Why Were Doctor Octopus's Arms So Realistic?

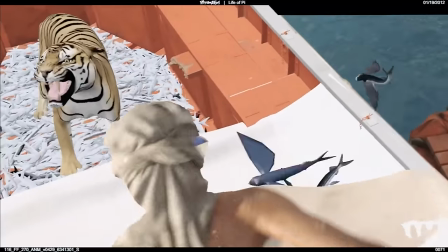712s
And so a great example of this is how typically stuff like interactions between a human actor and CGI can usually be really,
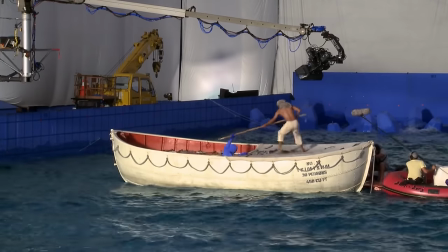720s
really hard to get looking right. And so that's often why you see those really weird and amusing behind the scenes videos with the guys in the green costumes.
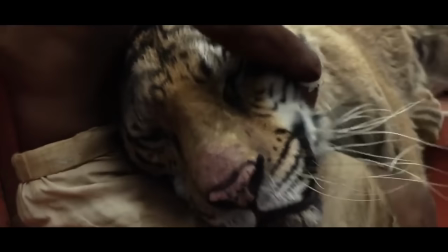727s
Because what they're trying to do here is fake this whole CGI and reality interaction process.
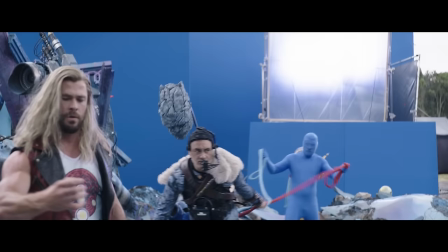733s
And so you can imagine them messing around that visual effects artists have to go through to get rid of those green guys,
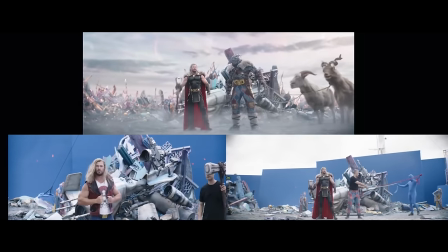738s
add the CGI in there, faking the interaction with them, and then having to line it all back up again to get it looking perfect.
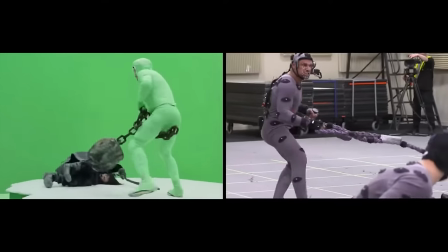744s
It's just a mess to do, and it takes ages, and it often doesn't result in the best-looking outcome.
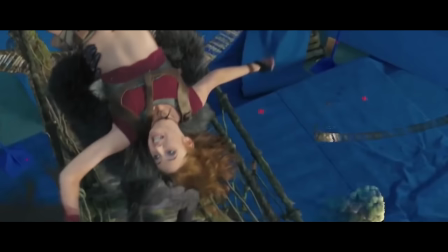749s
And it's just not best for the actors either,
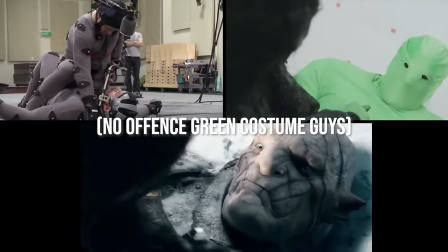752s
because they're having to act against some guy in a green costume and not like a fellow actor who they can build on-screen rapport with.
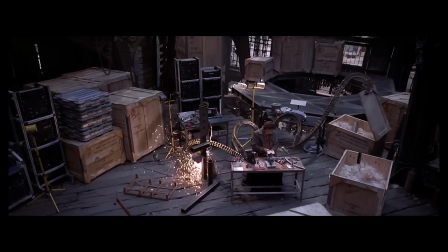759s
Whereas, in Spider-Man 2's case, for all of these interactions, like Otto smoking the cigar with his claws,
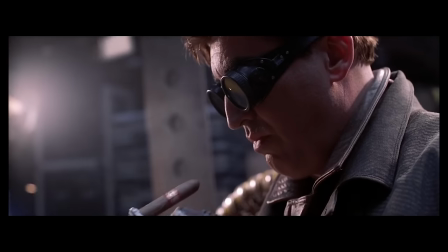765s
the real props could be used instead and massively simplify this entire process,
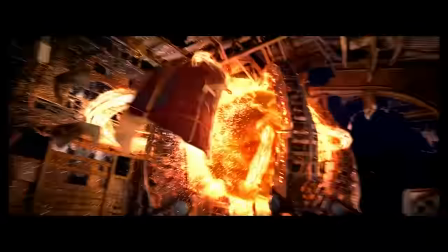769s
which then freed up the visual effects department to go and focus their talents elsewhere where they're much better applied.
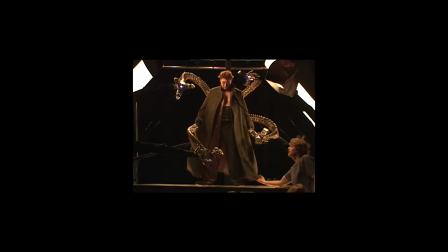775s
And so, stuff like this is kind of the broad strokes as to how these genuine prop arms helped keep the CGI consistently good-looking.
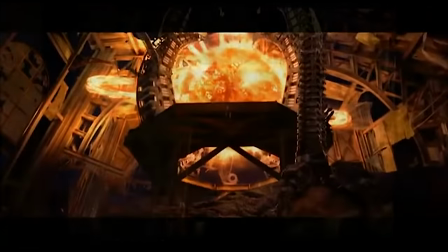783s
But these prop arms were so effective and provided so much value that you can even drill deep down into the minutiae of them
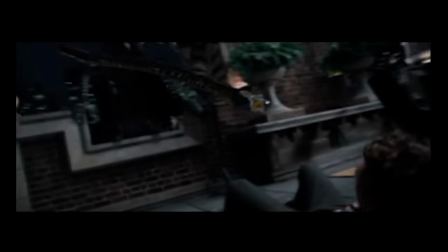789s
and still see how they gave the visual effects artists a lot of different opportunities to make their CGI just look better and better.
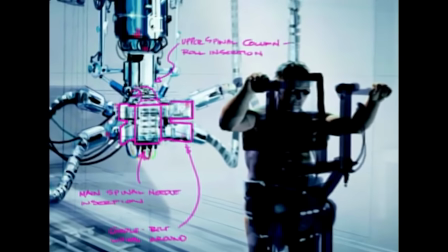797s
For example, for just stuff like a reference perspective alone,
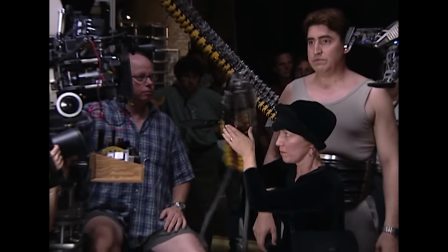800s
they now had hundreds of hours of footage of these real arms moving under the exact same lighting conditions they were going to put their CGI ones under.
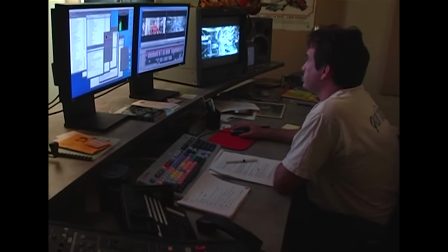808s
And so, unlike most films would ever, ever have, the visual effects artists now had something, these arms, that they could perfectly match their animation,
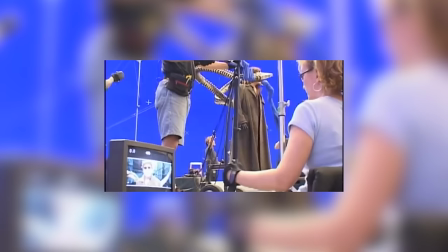817s
reflections, shadows, colour grades, and much, much more of their CGI arms against,
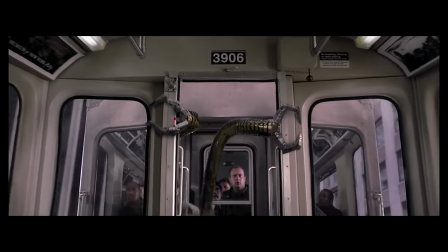822s
which of course helped attain a much better result.
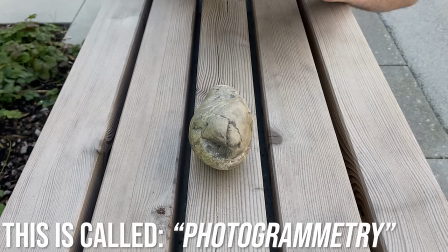825s
Or, another example of this is how they could scan those real-life props with all of their real-life details into the computer as 3D models,
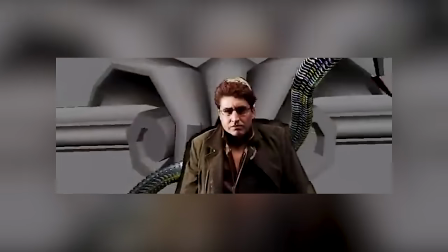833s
and then use these 3D models as the baseline for all of their CGI,
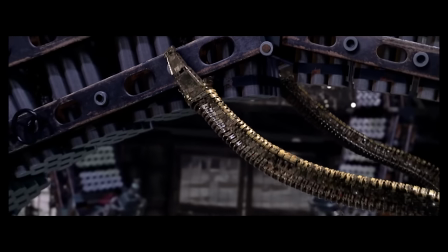838s
causing their CGI to inherit all of the realistic details like scratches and dents that the real-life props had,
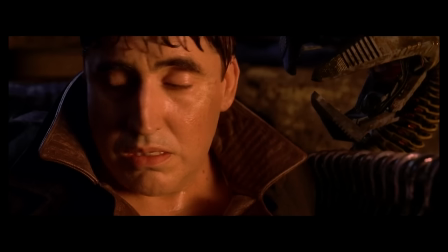845s
and therefore causing it to look a lot more realistic, as now it had the same weathering and grunginess as the real-life prop had,
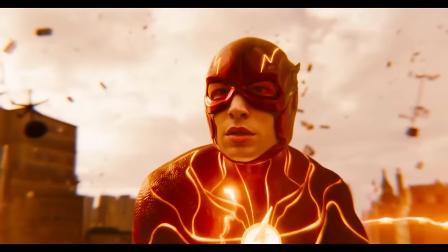852s
rather than being some perfect clean computer-generated object that would just immediately stand out as wrong.
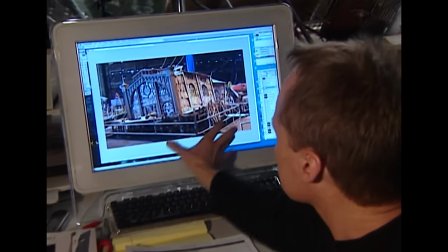858s
So basically, there was just all of these tiny little different ways they could drip feed realism
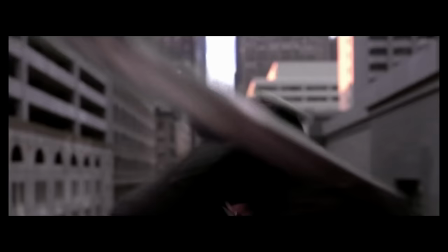863s
into these arms and just use this to keep the visual effects process as simple and easy as possible.
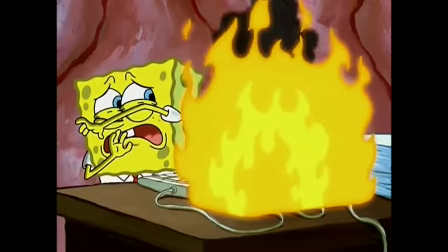868s
Well, you know, as simple and easy as you can possibly make visual effects.
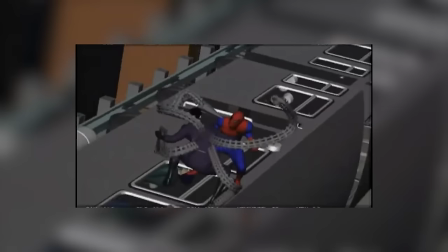872s
Because I may have underplayed the sheer amount of effort that the visual effects artists also put into this project.
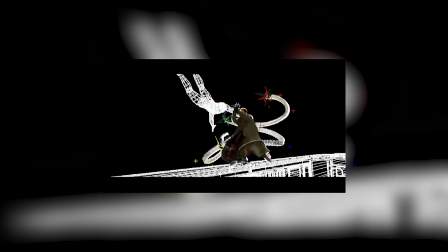878s
As from a digital perspective, getting things like the CGI arms movement correct was just as much of a nightmare as doing it in real life for pretty much
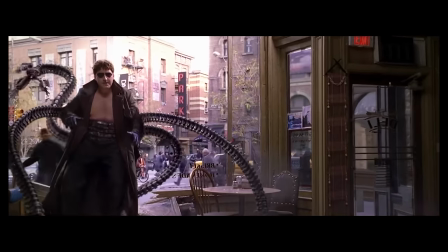886s
the exact same reasons. like nailing down his very unusual movement pattern or just how complex he is with all of these different moving parts.
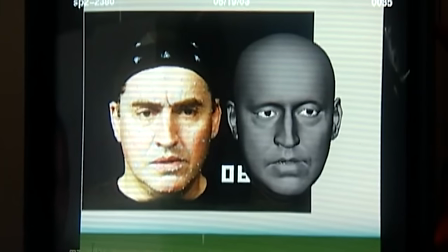894s
And so basically by having so much of this CGI done for real,
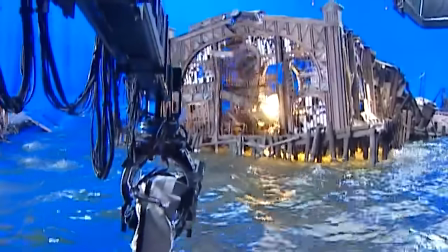898s
a lot of realism was just gifted to the visual effects team essentially for free and allowed them to reach that bar of realism so much easier.
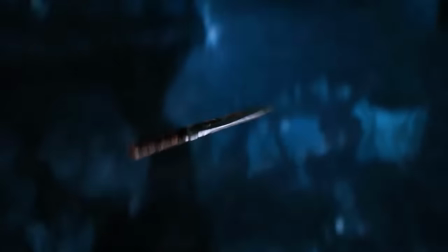906s
And I just don't know why films have stopped doing this because it clearly provides so much value in
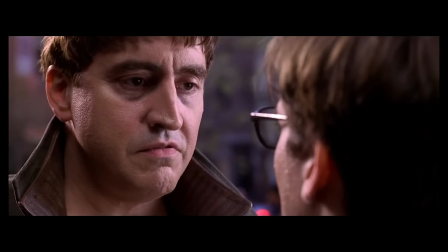911s
all aspects from visual quality to character development to storytelling ability.
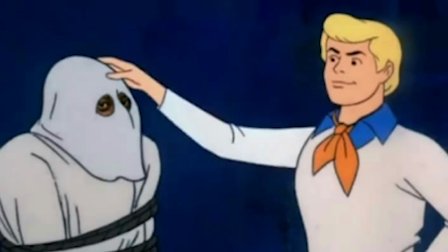916s
And the fact that we don't see this anymore is just a mystery, honestly.
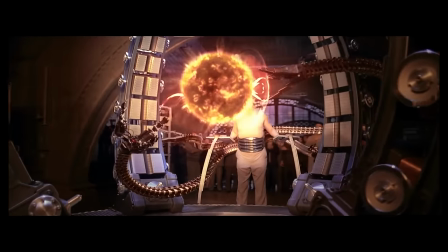920s
And so, these claws having this perfect blend is already doing a lot of work to make this film's effects look great.
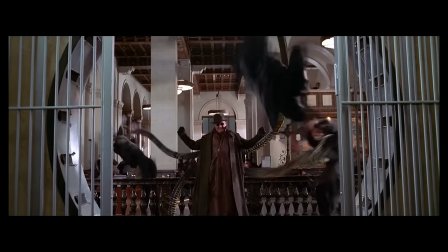926s
But what's really interesting about Spider-Man 2, and what is pretty much the reason why the rest of this film's visuals have aged so gracefully,
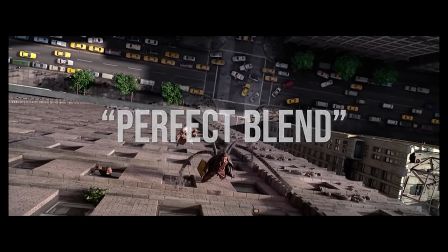933s
is that we can actually observe this perfect blend running throughout all of Spider-Man 2's visual effects,
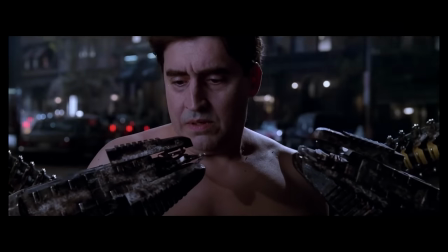939s
to make it so that all aspects of this film look as consistently good as Otto does.
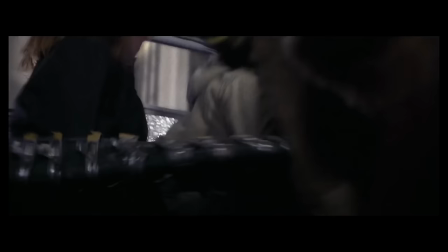944s
Because, for example, stuff like the environments for these big comic book fight scenes were also absolutely crammed full of CGI.